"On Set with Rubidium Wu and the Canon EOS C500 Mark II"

Hi, in this video, we're gonna go behind the scenes on a spy thriller using the Canon C500 Mark II.
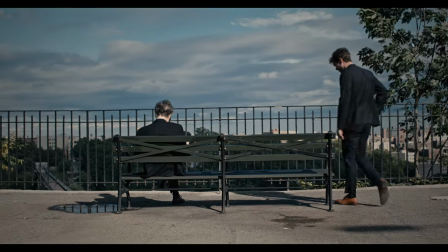I've written five short scenes that I wanted to shoot in the space of one afternoon and evening in New York City.
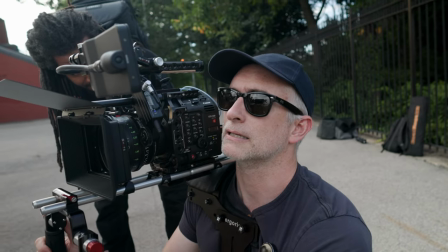To move quickly, I decided to shoot Shoulder Mountain and use largely available light, but at the right time of day,
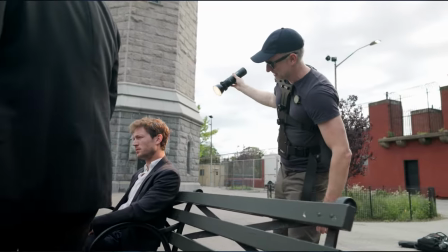so I could shape the light and use the C500's latitude
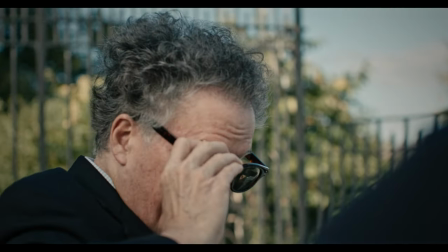to get a ton of great shots really quickly while still maintaining a cinematic look. I wanted to do the classic spy meeting on the park bench and thought this location in Highbridge would really work.
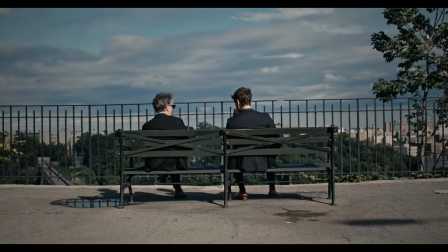What I didn't count on was that it was a very windy day.
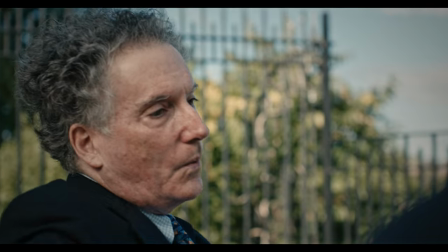The sun kept coming out and going beneath clouds where one side of the coverage was diffused light and it wouldn't match the other with bright light.
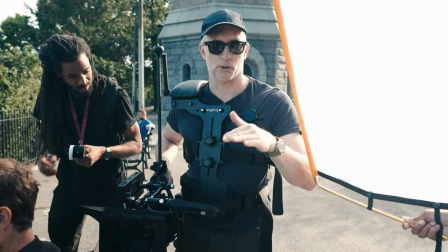To work around this, I had the PA hold a small flag that we brought along to give a softer light during the bright sun areas
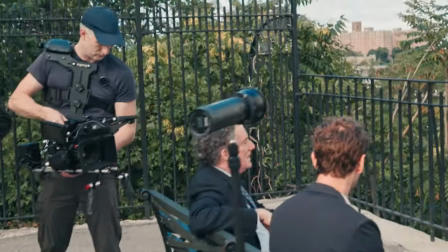and we used this 60 watt portable LED as a backlight when it was overcast to help bridge the distance between the two shots. The amazing dynamic range of the C500 Mark II sensor also helped a lot.
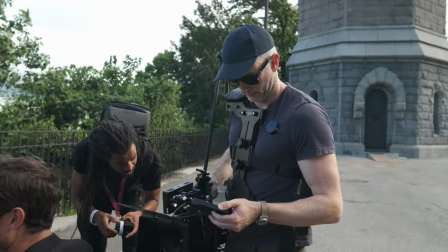So even when there were big changes in exposure during the shot, I could compensate for this in the grade because the information was all there.
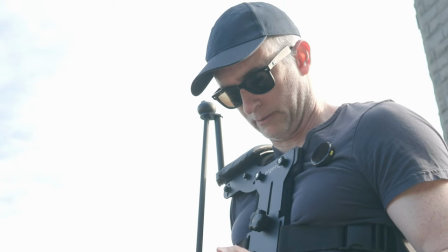It was also very easy to drop in different levels of ND between takes and hold our T1.5 aperture on the Sumire Primes.
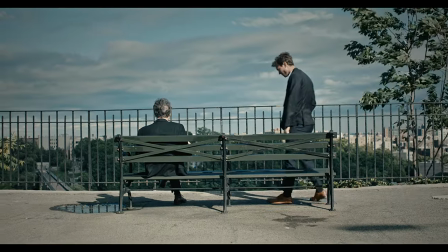The wind was a big challenge and a couple of times we actually had to hold for a particularly strong gust that made it look like we were shooting in the middle of a storm. But the funny thing about being on set, especially when you're the writer, director, producer,
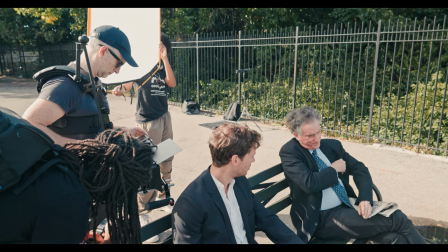cinematographer, as I was here, is that any delay feels like a crisis.
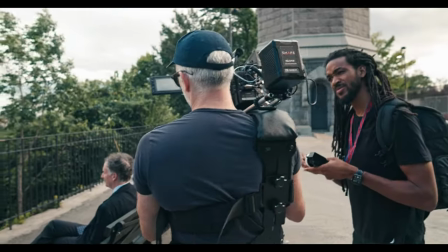In reality, we had only a page of dialogue to shoot, which is less than a minute, and we were done with the storyboards that I actually planned in under 20 minutes.
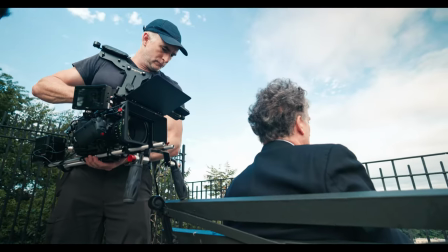If the actors are rehearsed and you're moving like this, shooting handheld or shooting shoulder mounted, you can get a lot done really, really quickly.
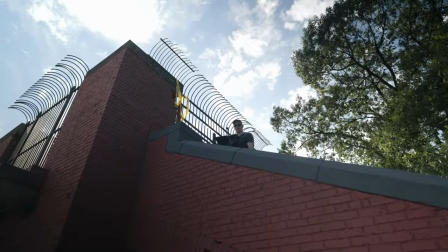Because I had the time, I started looking for other setups, like this high angle on the stairs of the pool behind them.
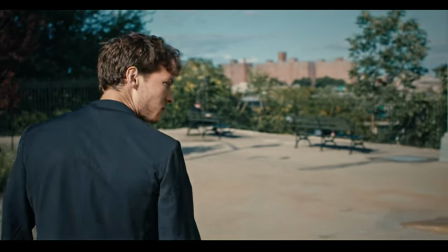We even tried a couple of takes of a walking shot with the inbuilt digital stabilization and a low angle shot with this reflection,
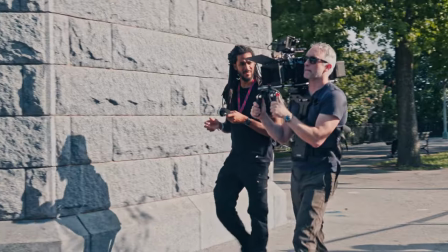even though it was crossing the line. I feel like that if you have time and you're already there, you may as well try something new.
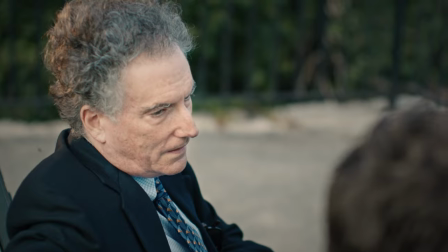Most of the time it won't make it into the edit, but occasionally it comes out as a really critical shot and lets you experiment with some new methods of working.
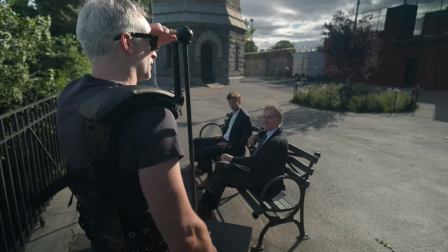We had about an hour to wait between the scene in the heights and the sunset.
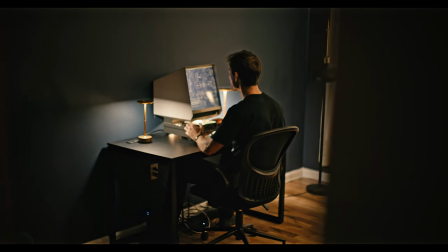So we shot this interior in the apartment that we were using as base camp.
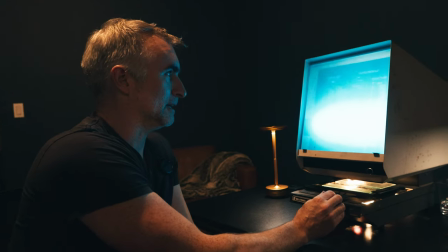I'd found an old microfilm viewer for less than $100, and it made a great prop for a retro spy thriller.
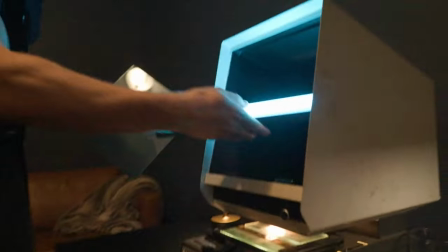We shot these handheld, except for the reverse, where I augmented the bulb of the microfilm viewer with an LED tube of the same color.
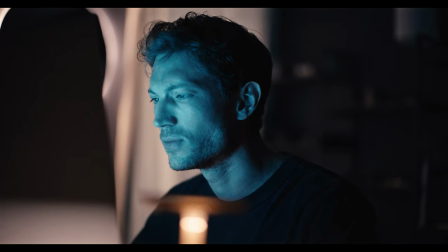I used the 50 millimeter Sumirei for all of these macro shots,
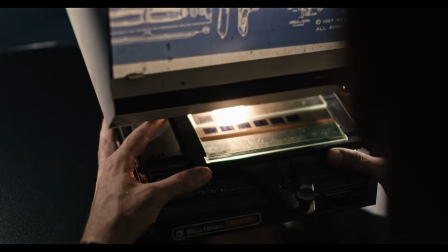and the long focus throw allowed us to really dial in what we wanted the viewer to see when.
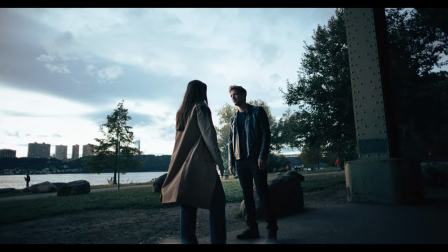Our next setup was another dialogue scene, this time by the river of the setting sun. This is the kind of thing that's hard to fake, but not impossible.
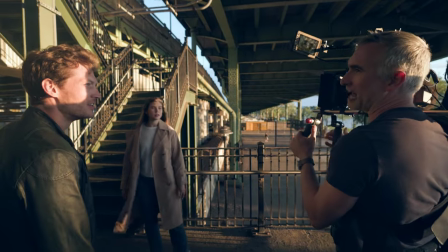We arrive with the last rays of the sun were streaming through these amazing stairs, giving a really striking geometric pattern effect. And I knew I wanted to do some action, so I had the actors run down the ramp. I did the first take catching them running, opening up to a T56 for a deeper depth of field.
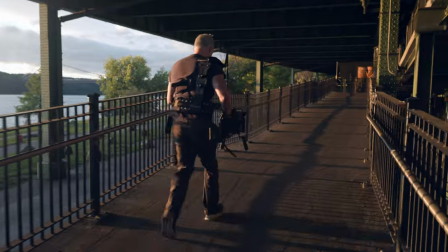For the second take, I actually shot running with them. There's a low bungee attachment for this shoulder support rig that lets you support a larger rig like this one more comfortably and further stabilizes the shot.
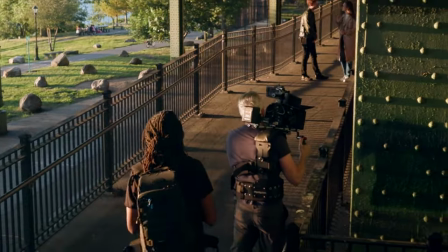Between this and the C500 Mark II's inbuilt digital stabilization it worked out great and we're able to get a couple of seconds for the trailer.
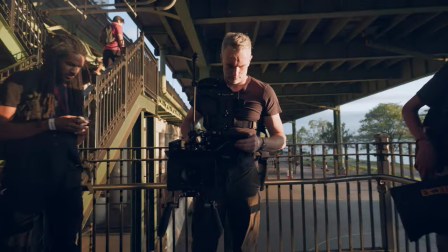Our crew was myself, a focus puller, a PA and our BTS cameraman. With the actor that made six of us. This can be a little tricky in New York City because you can't get everyone into one cab
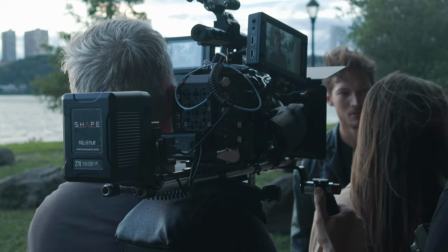but with the larger ride share option we were able to go from location to location pretty easily. The focus puller couldn't follow me down the ramp, there wasn't room,
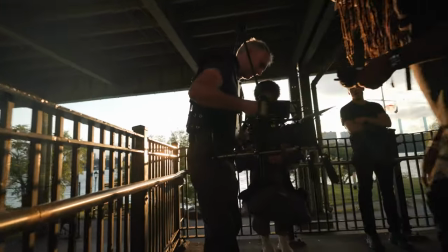so we just left the focus at eight feet and I tried to keep that eight feet distance between myself and the actors as we moved.
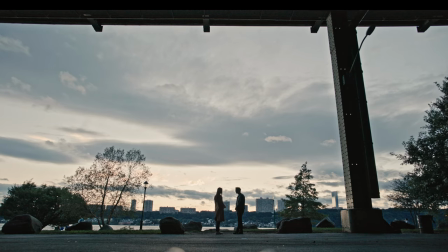We did do a dialogue scene under the bridge and I used a near side key to make
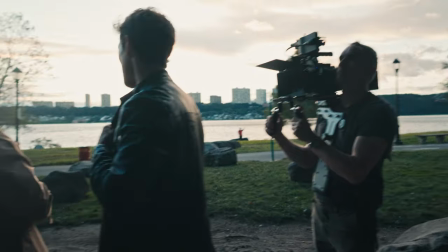things a little off-putting and also so I could capture this structural detail of the bridge.
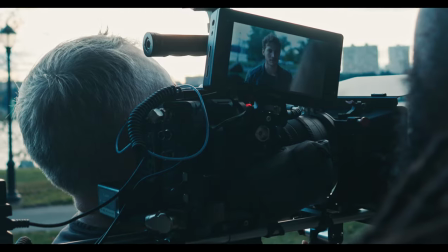For the other actors reverse, I cheated him around so we could see the water and it had this great darkness to him.
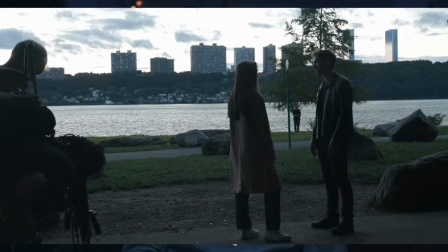Shooting in C-Log2, even though we were around 30 IRA to hold the exposure of the sky, there was still plenty of color information.
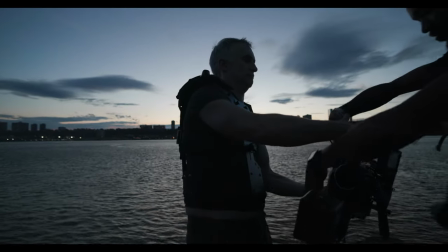It makes for a great shot. The sun set as we were traveling to the next location, one of the final remaining phone booths in New York City.
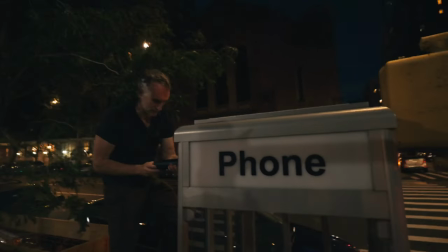Unfortunately, it was broken, so we used the same LED to push light into the
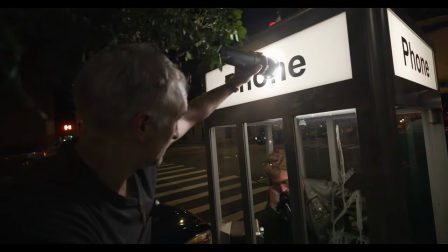lamp cover and to illuminate the inside and give the character this amazing glow.
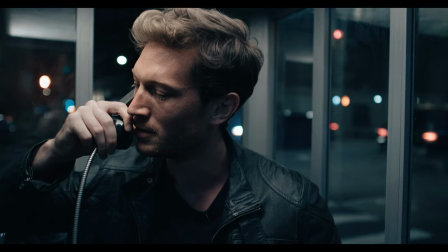I did a regular single on the 50 millimeter and then changed to the 135
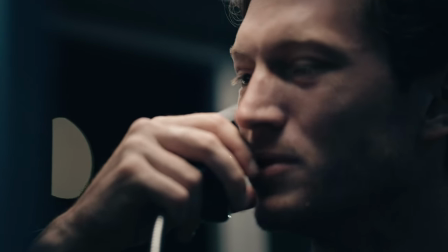millimeter for this very extreme closeup with beautiful diffuse bokeh in the background.
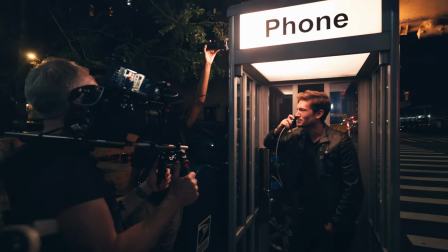Not bringing in a ton of extra light allowed us to hold detail in the street behind him and get this wonderful atmosphere.
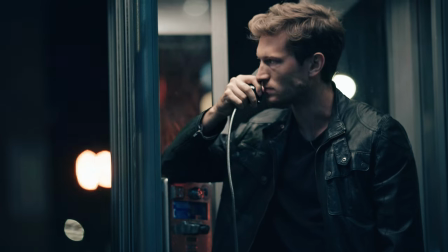I also used the technique of punching in on the C500 Mark II sensor, going from full frame down to 35 millimeter, which allows you to get a whole nother shot without changing lenses, which when you're on the street,
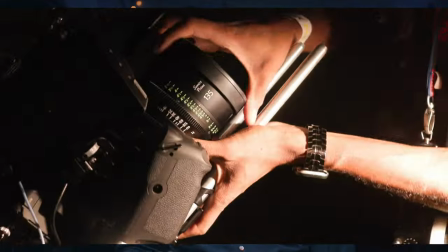you don't have anywhere clean to put the camera down, you have to do it while you're holding it, can be a little bit tricky.
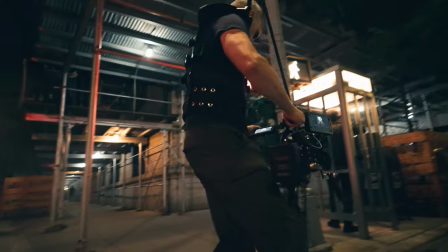On a scene like this, I always wanna shoot a potential cutaway so that in the edit, you can add a line or smooth over something.
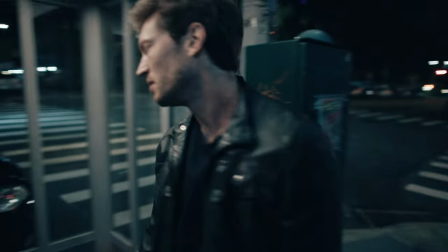I got this wide establishing shot with a nice bit of movement in it. I also grabbed the entrance to the phone booth and some closeups of the phone because you never know when you'll need these in the cut.
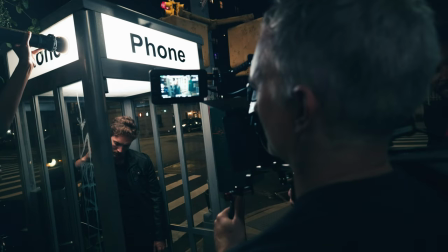I really love shooting on location like this in these great spaces with largely practical lighting.
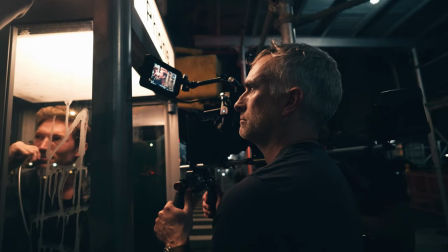You can shoot 360 degrees, you can move fast, you can get a ton of options, and you can find something on set that really works for you.
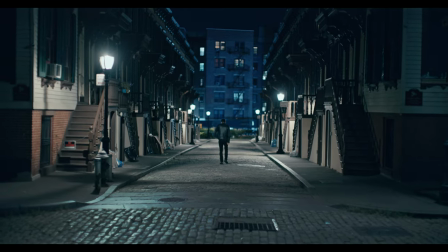For the final scene, I had found this street near the phone booth that looked almost like a set.
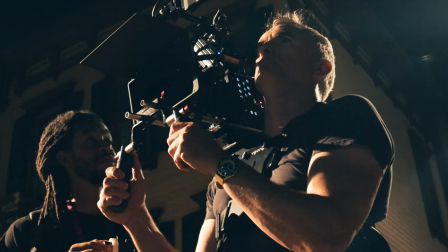It had bright lights on the corner, so I wanted to do a quick moving shot with just the lights of the city.
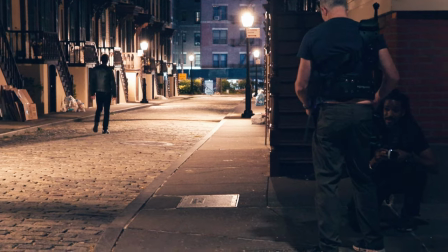We did four or five shots from a classical following pursuit scene, all handheld, and the smoothness of the shots,
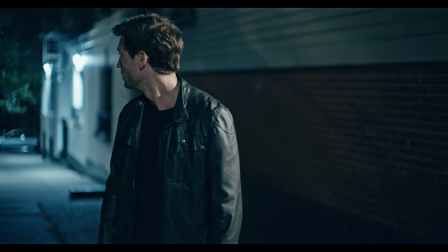which was a combination of the weight of the camera rig and the digital stabilization really won out.
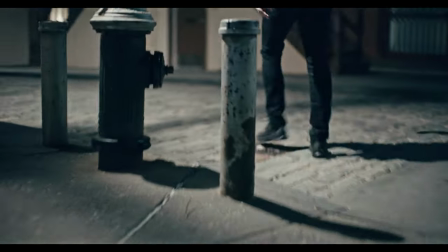We were shooting the Sumirei's wide open at T1.3 and it
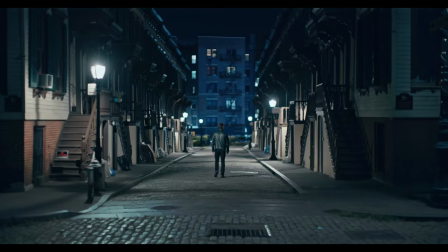gave plenty of exposure just in practical streetlights at ISO 800.
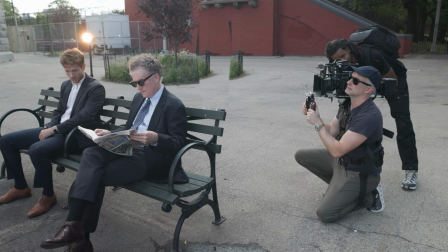I was really happy with the outcome. We were able to get hundreds of shots in just four or five hours and really start to put together a story.
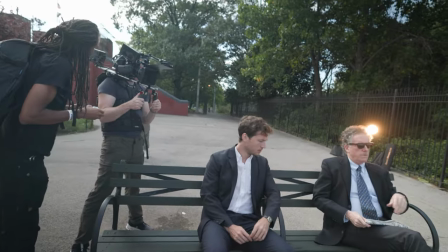We're able to move fast but not have to compromise on quality using all the great features,
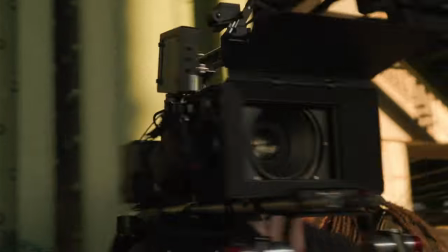the Canon C500 Mark II and the Sumirei Primes. like inbuilt ND,
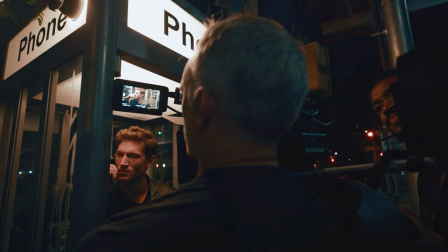internal stabilization, XF AVC, with a really minimal crew and a prepared cast, you can shoot very quickly and not compromise on quality. And here is the result.
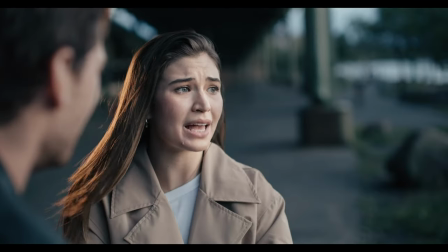I want out. There's nowhere you can go. I don't know anything. They'll still kill you.
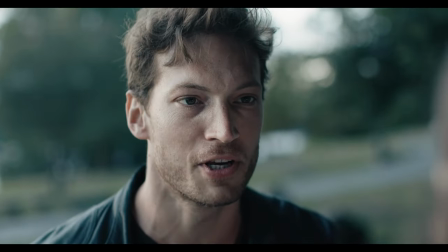Just to make sure.
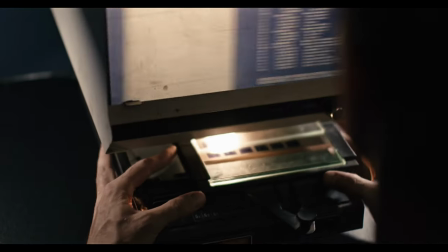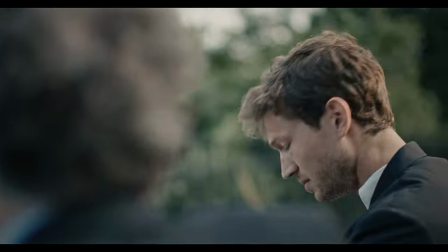How long do I have? You're still alive. The potential benefit outweighs the risk of the vacation.
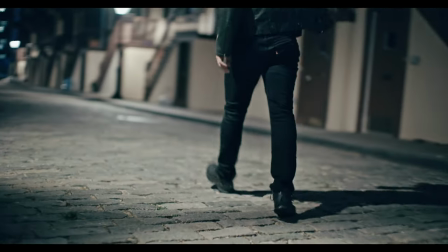Spare me the outrage. Don't do what you always do. Have a deal to get what you want back up and let it dry.